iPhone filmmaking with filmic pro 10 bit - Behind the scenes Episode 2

Now I did that deliberately because I wanted the audience to start to feel a little bit more uncomfortable so it's like pushing the visuals a bit more making it a little
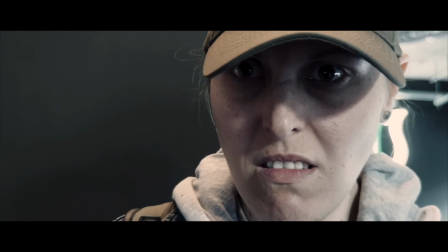bit more disturbing so it's pushing out the curves the horizontals and the verticals within the frame and it starts to make it
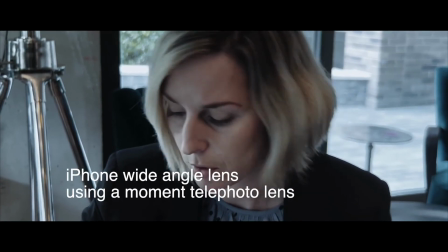look a little odd but it sort of adds to the character's mood and where she is she's going to into a very dark and very confused and
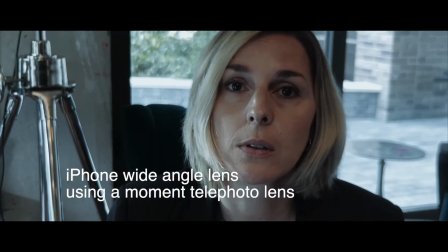very angry space and so I wanted to also convey that visually so this is where you know you you kind of play with the rules a
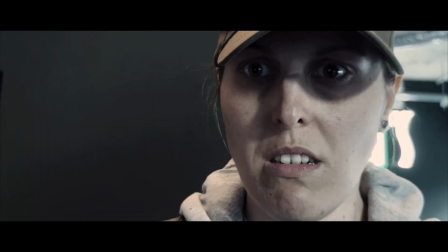little bit and maybe just push the boundaries a bit where it actually works but in general it's not the kind of look that you would want throughout your scenes but let's take some shots from Deadeye and let's talk through some of the framing techniques and why I chose to do certain things okay
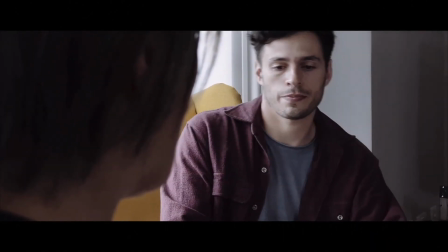so for all the close-up shots that I did in the interior scene
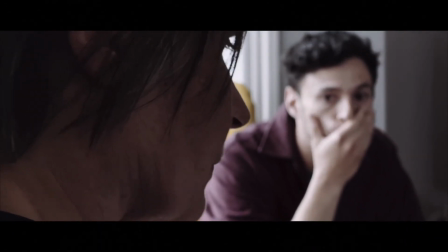of the house in the living room were all shot on medium shots or close-ups now I also used a telephoto lens and in particular I used for the interior scenes here the moment lens which is a two times telephoto moment lens now there's a reason why I use this I
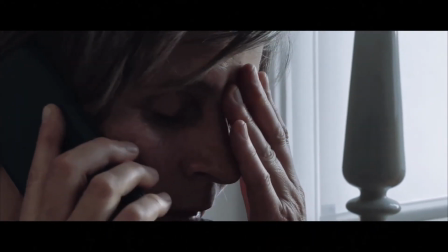wanted to aesthetically I wanted to make sure that I got the
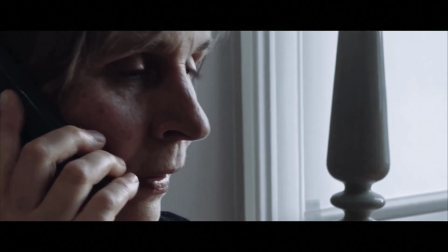right kind of close-up framing using the telephoto lens and using filmic pro's manual focus
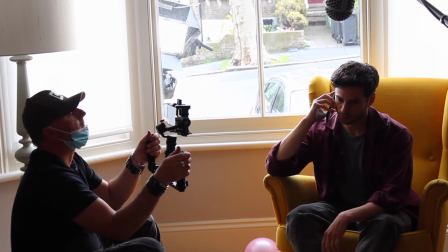gives actually gives you a little bit more depth of field to play with but
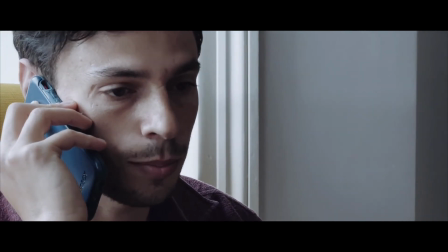also the key point is is that it's not using the wide angle lens okay so i hope that you got some interesting points from the video or you picked up on a couple of things there would be really great i really would like to say that that Filmic Pro is worth the investment. It's one thing having your mobile phone, but the real investment as well is obviously having the right recording app to work with it that gives you those manual controls. And for me, Filmic Pro is the one that works. And it's worth every penny. No subscription.
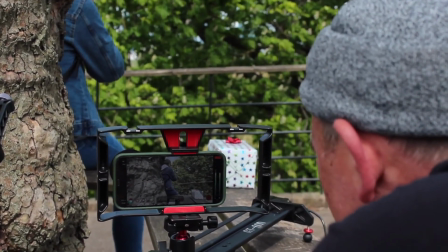Don't wanna have to keep paying for something on subscription. It's great. You invest in it because the end result is that you're gonna get
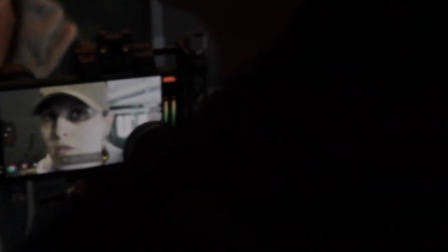great videos out of it the more you shoot with it and the more you practice
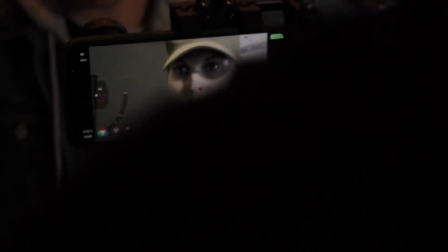okay so check out filmic pro on google play or the app store if you haven't seen the film check it out at deadeyefilm.co.uk i really appreciate your time and i very much look forward to you in the next video stay tuned